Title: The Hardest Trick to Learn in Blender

How's it going, guys? So I don't typically do commentary videos, but I'm going to do one today because I wanted to talk about what, for me, what was the hardest thing to learn when I was learning Blender. And it actually has nothing to do with the program itself, and it has to do with technique. And if you get good at this technique, it very well can separate you from being a beginner to being a professional. You know, there's things like lighting, there's things like composition, texture, but what I'm talking about is how you deal with the background of your subject. Whatever your subject being, usually for me, it's like an abstract model or a character, anything like that. One of the biggest struggles for me was, what do I do with that background? Because I did not like a single color flat background, or typically it would just be like a black background? What am I going to do? You know, my character is standing on something, my model is sitting on a surface, but what's going to go in the background? What I used to do is I would make a particle system and then just have a bunch of like emissive objects and then get up the field. Ooh, we got bokeh. That ended up being really distracting. And I think when you're having trouble with the background, for me, at least, I can't speak for everyone. My issue was I would make very distracting backgrounds. So in this video, I kind of wanted to show you some of the techniques that I use while I'm designing to get my backgrounds to look good, but not distracting, but make it work with the design. So if you struggle with dealing with what's going to be in the background of my subject, this video is for you. And let's get it going.
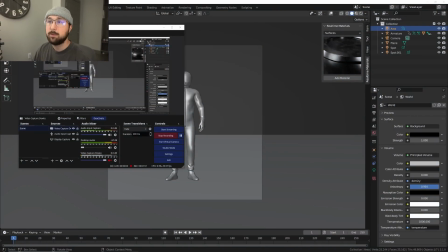1:44 So I'm just going to make myself right up here. You can see the OBS. All right.
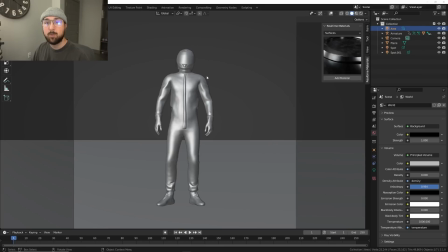1:52 So So we're going to start with the easiest one and probably the most used one, which is an infinite background. And for me, there are two types of infinite backgrounds. There's a single plane and a two plane infinite background.
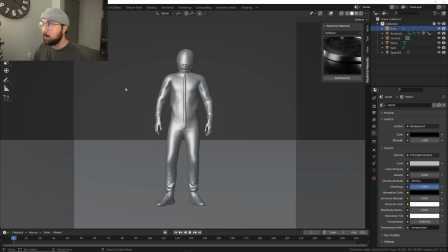2:08 So I'm going to start with the single plane. So we're going to go to my renderings here.
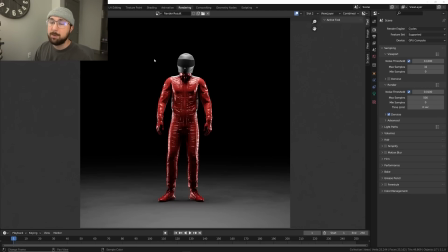2:13 So if you are going to use a black background, it can work. In my opinion, if you're going to do a black background, something needs to fade into black. For me, this infinite background, I mean the infinite floor, fades into the black.
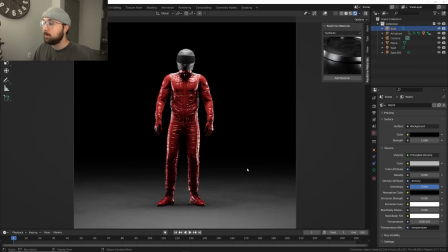2:31 But if you were to do something like this, I'm going to go to my render, and then let's just go ahead and make this.
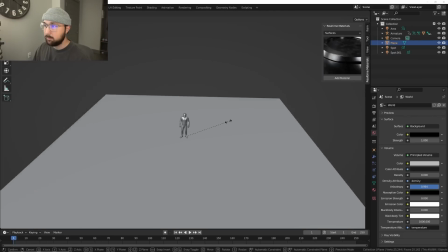2:39 It's going to look like a collectible figure.
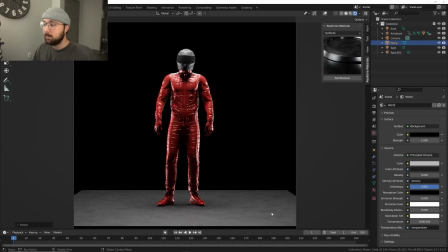2:43 If you do this, that's no good. But I don't, that's what I mean by infinite background. You can see the right here. And this looks bad. This looks very beginner. But just by simply extending the floor far beyond where the light is hitting it can really help it.
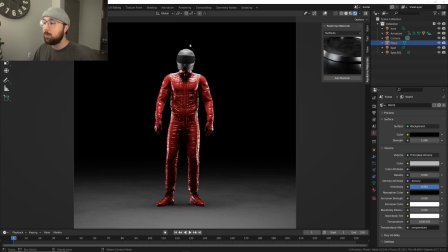3:02 But again, black background. So what I do quite a lot if we are working with this type of lighting situation is have some volume. Volume is going to make it interesting. If you are working with like an HDR with like a daylight, it's not going to work.
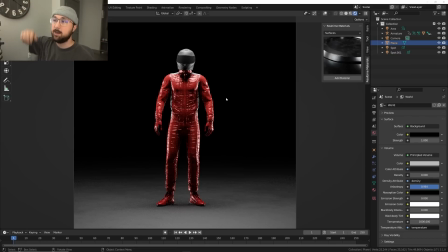3:19 I just have two spotlights hitting the sides and an area light hitting the top. So we're going to go to slot number two.
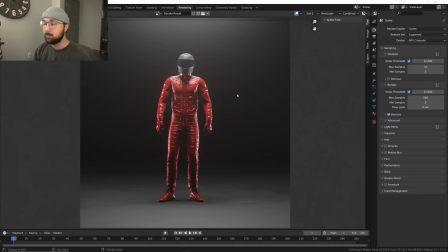3:27 This is with volume. And so what's happening is you have something going on in your background with the light up here with your two lights. So it's not a pure black. It actually looks really, really good with some volume. so it adds some character to your scene.
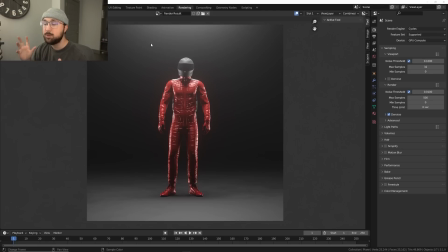3:46 It actually adds some emotion to it, makes it look more interesting. That is a really hacky, easy way to do it. Now, the other way is the second type of infinite background.
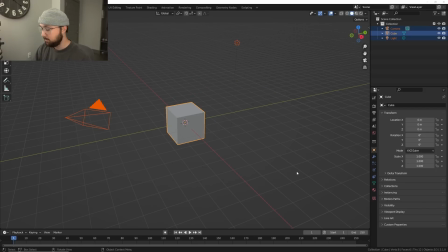3:58 So I'll show you how to make that. I've done it about a billion times here on the channel, but it is another way to deal with your background.
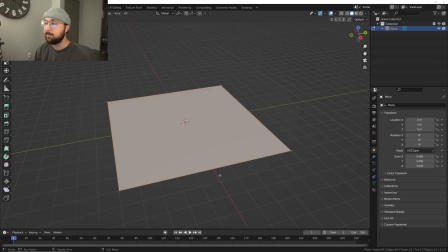4:07 So the way you're going to do it is you would just have a face here, and then you would go to edit mode by hitting tab.
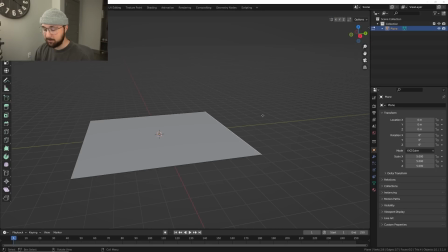4:13 And then I'm going to take here. I'm going to get this guy. I'm going to hit E for extrude and Z, right?
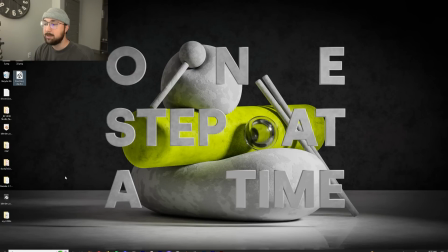4:19 And actually, if we look at my wallpaper, I did that right here. This is a design I made today. And I made, this is not an infinite background. This is just a background where I had a flat wall floor. And the way I kind of dealt with that, I made it a different color. This was more into the artistic side. This is less of what I'm talking about,
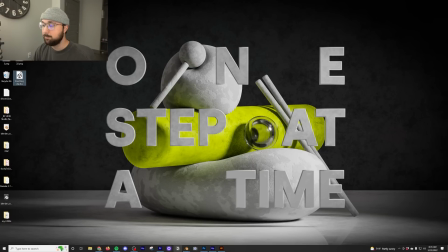4:38 but this does kind of show what I'm talking about but in this case we are talking about an infinite
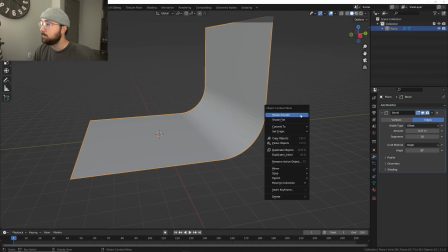4:44 background so you would get a bevel and then you take this bevel do that boom and then what's gonna happen is if you use soft lighting
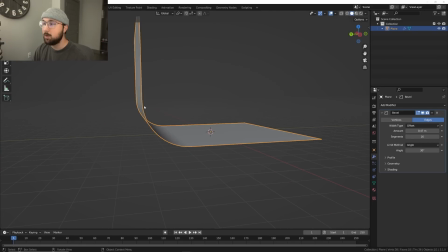4:53 this is gonna this is gonna go right into that you won't see the curve
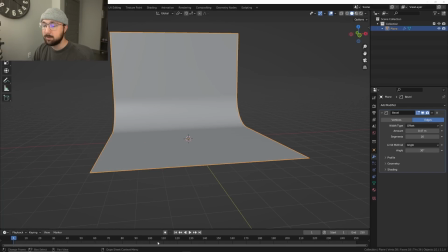4:59 because it's gonna look infinite that is how I've done that about a hundred hundred times
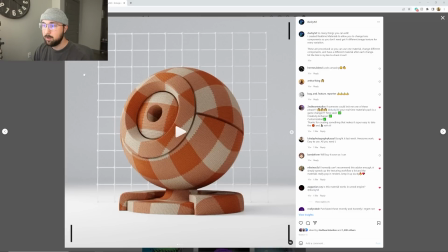5:06 So for example, I did it here on this design. This is on my Instagram where you can see the floor and this is actually an infinite background, but we just have this soft, Oh, my cat wants to come sit with me. You can see how that floor has the soft look.
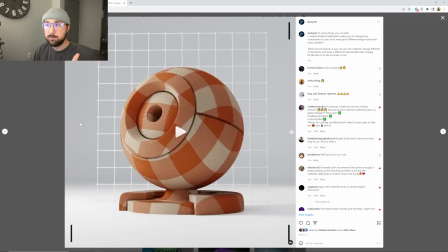5:21 And then just as some added detail, I thought it was boring, still having that infinite background. So what I did was I added something simple. I made sure that that model and this background, this little grid was the same color as the wallpaper. I mean, as the background.
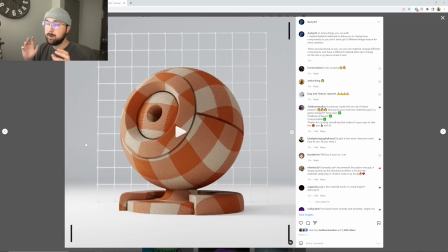5:37 So it still isn't distracting, but it adds a little bit of detail, really taking this kind of to another level in terms of it looking nice, looking interesting, rather than just being like this kind of shader ball to display the shader
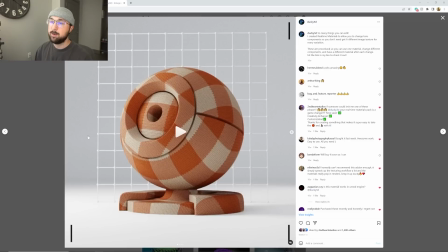5:52 with the background. So that was kind of what I did once I made an infinite background to make it easy to look at. And then I added this grid to add a little bit more visual interest, but still, it's not distracting, we still have this as our focal point for our subject.
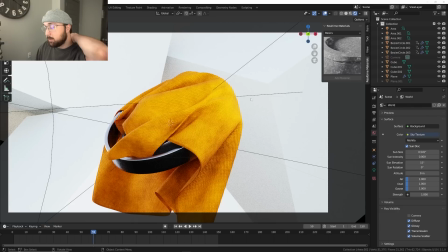6:07 All right, so you may remember this from the cloth animation satisfying tutorial. This design here. Now, what was interesting about this one is these cubes. So I'm going to go ahead and remove them. can I yeah right here so initially
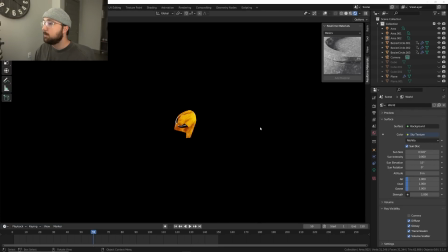6:25 my design was I had just a plane
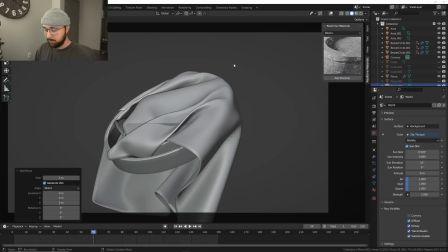6:30 so initially in my design I used a plane as the background so
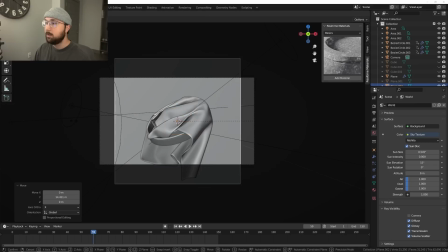6:37 if I can go ahead and add that and show you the original idea so in this design
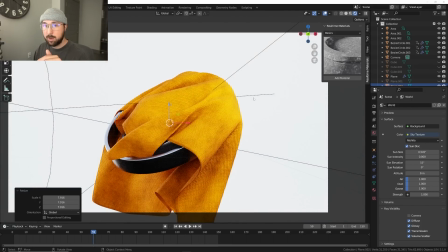6:44 here this was it this is where I was going to stop it. Um, didn't like it. I didn't like how boring this was. This was boring. It was, there wasn't much going on. It's like, Oh, maybe I can add a vignette on the edges to add some kind of shading potentially.
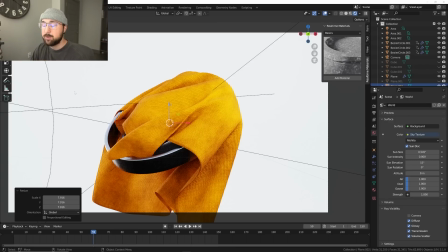7:01 But to me, it didn't look that professional. It didn't look that like I was intentional. It just looked like I had added a white background because that was the only option. So what I wanted to do was still take that idea of having a white background but add something interesting.
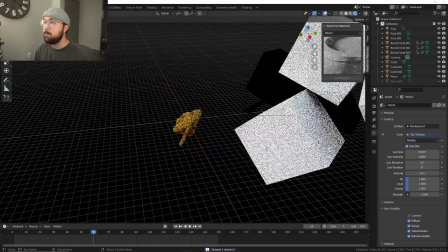7:17 And in this case, I added these massive cubes in the background.
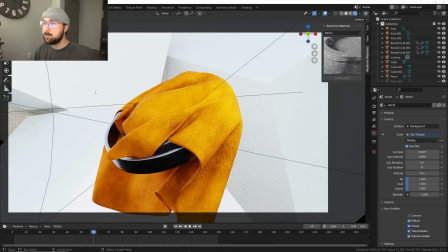7:22 So just simple, right? So it's not distracting, but it's interesting enough. And if it was still distracting, I could go ahead and add depth of field to kind of minimize the fact that someone could potentially be looking at that, right?
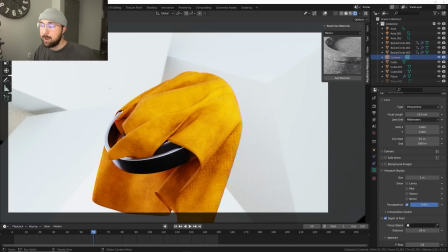7:38 But see, now it's a little more blurry, but still, it's a white background with something interesting happening. So there's still some visual interest, it still makes it interesting to look at, and that's kind of how I handled the background of this design as opposed to keeping it,
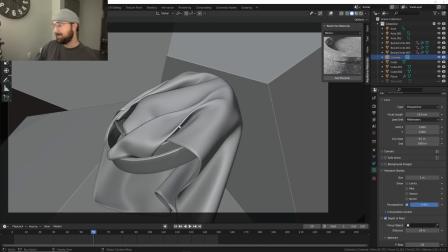7:55 hey, hey, my cat is attacking my mouse string. So I'm editing right now, and it only occurred to me after the fact that the irony of a cat attacking a mouse... I I don't know if that's funny to you, but that's hilarious to me. All right, back to the video.